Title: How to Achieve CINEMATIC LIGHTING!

What's going on, guys? Josh here from Momentum Productions, and today I'm going to be showing you how to recreate lightning. We're going to be using lights only. We're not going to be using any effects that you would find in Premiere or Final Cut Pro. So don't forget to give this video a big like and subscribe with those notifications turned on so that way you don't miss any of my future content. All right, let's get started.
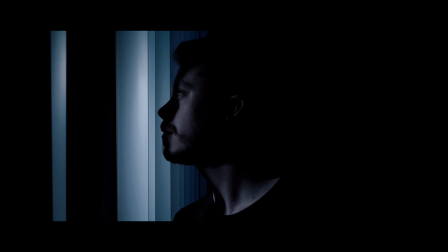In this video, I'm going to be using the Aperture 120D Mark II, and I'll explain why specifically the 120D Mark II in just a moment. And we're going to be using the Aperture Mini 20D. So with the 120D Mark II, we have a special ballast that comes with the light,
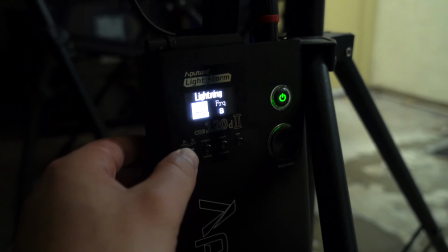[0:45]
and this ballast allows us to actually have different lighting effects.
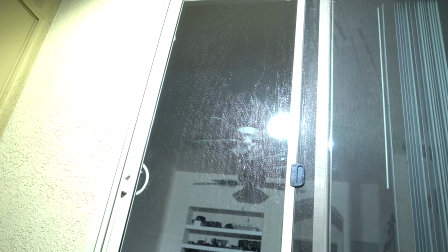[0:50]
And I went for the lightning effect.
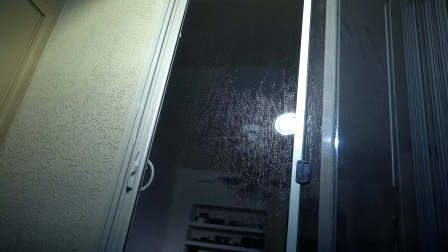[0:53]
So what it does, it gives you one solid burst of strong light, followed by multiple mini bursts after that. Our second light, which is the Mini 20D, will be our moonlight. And our moonlight is not only responsible for producing moonlight,
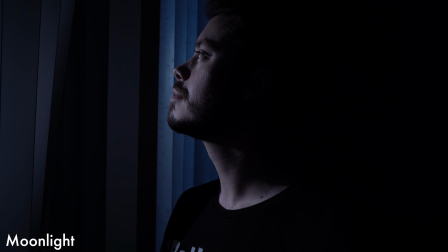[1:08]
but it's also meant to actually light up the subject without the lightning.
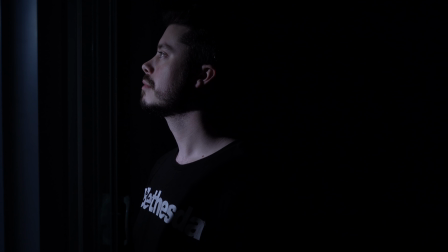[1:13]
So you need to have these two lights, one responsible for not only producing the moonlight, but also establishing a subject, and the other light will be the one responsible for those lightning blasts. So here's how the setup looks like. On the outside of my balcony,
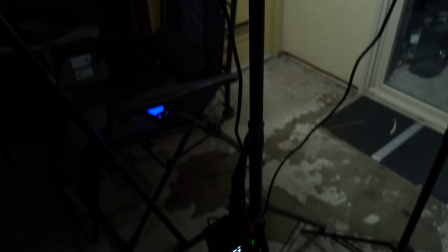[1:28]
I put up my 120D Mark II on a very high light stand and pointed it down approximately at a 45 degree angle.
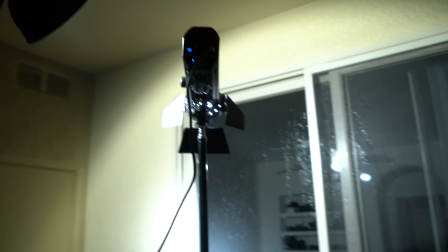[1:36]
My Mini 20D was right beside my 120D Mark II and was at a similar height and at a similar angle. So on its own, the Mini 20D doesn't reproduce moonlight the way I want it to look. So I decided to go with one of these little CTBs.
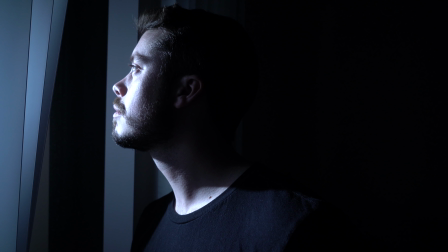[1:50]
This is a little film that you can insert in front of your Fresnel light and it completely changes the color. As you can see here, here's the Mini 20D just blasting light. And then with this film inserted, you can completely see the difference in color.
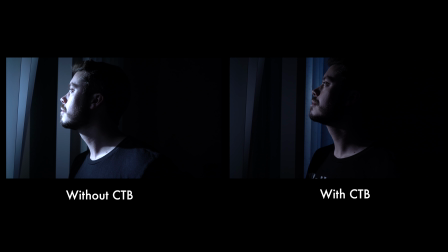[2:04]
It looks like organic moonlight. When it comes down to the intensity of the light for the Mini 20D, it was set to about 40%. Now onto the settings with the 120D Mark II, I had it set to about 48% power,
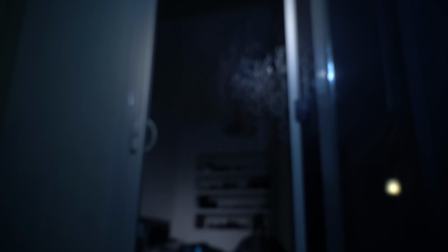[2:16]
and I had the frequency set at 8, and I was able to get really nice lightning effects.
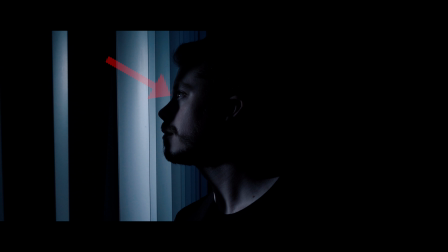[2:23]
Now I want you to take a close look at how I lit this scene. If you notice, the subject's nose is completely blacked out by the blinds.
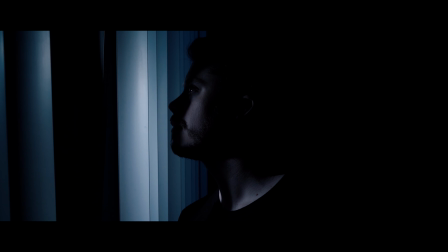[2:32]
For some horror movies, this is a great way to just reveal something really crazy happening to the actor's face when the lightning hits.
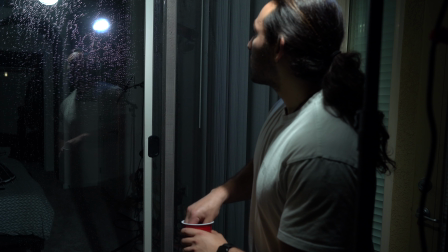[2:40]
Also notice the catchlight, and for those of you who don't know what a catchlight is, it's basically that reflection of the light that we see in a person's pupil on their eye. These shots come out very cinematic when we see that catchlight. Now, I was thinking to myself, how could I simulate rain?
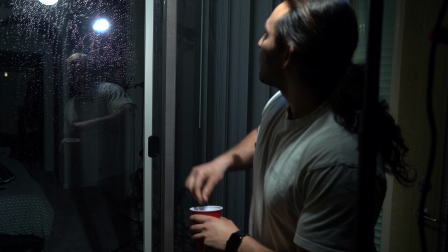[2:57]
I went about it really cheaply. I just filled up a cup of water and I just spilled it on the glass. Now, there were two different things that I had to experiment with. One was just like sprinkling water on the glass, which didn't really look real.
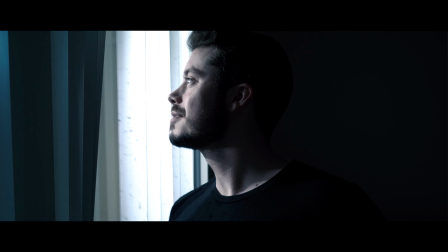[3:10]
It didn't even produce the shadows that I wanted on my subject's face. I wanted my subject's face to have that reflection of the raindrops or the shadows of the raindrops on their face.
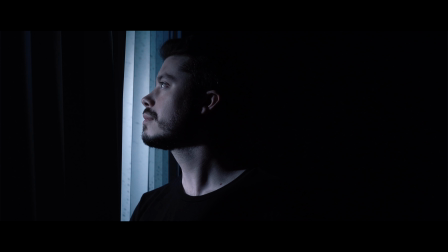[3:21]
So the best way I was able to do that was actually pour out a lot of water on the glass. I actually spilled it up top. Here's a little shot of it right now. And you can see how the water trickles down the glass. And it actually produced a perfect effect of there being a hardcore storm going on.
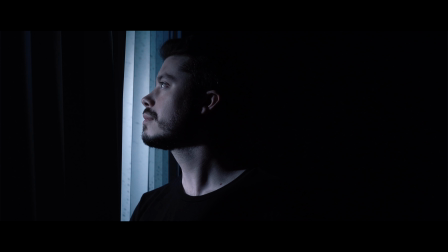[3:39]
You can see the shadows of the water drops on my subject's face, and that's the exact effect that I wanted.
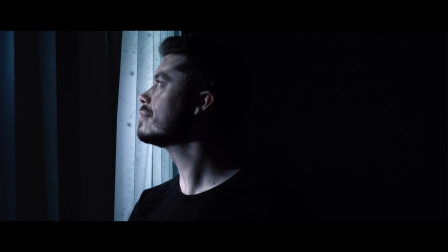[3:44]
On top of that, we get the moonlight and the 120D Mark II doing its lightning effects, and we have a full-on storm.
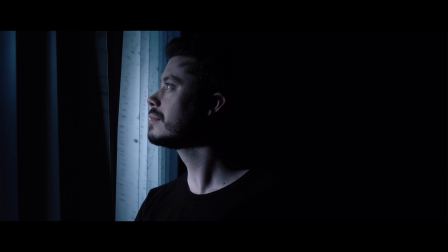[3:52]
All you gotta do is add in some sound effects, and boom, there you go.
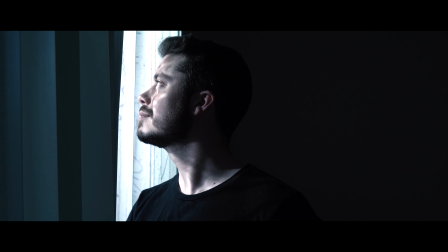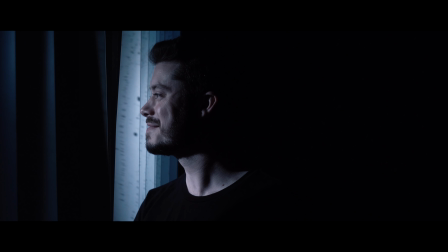[4:01]
And that's how you make lightning. I'll see you in the next video. Peace!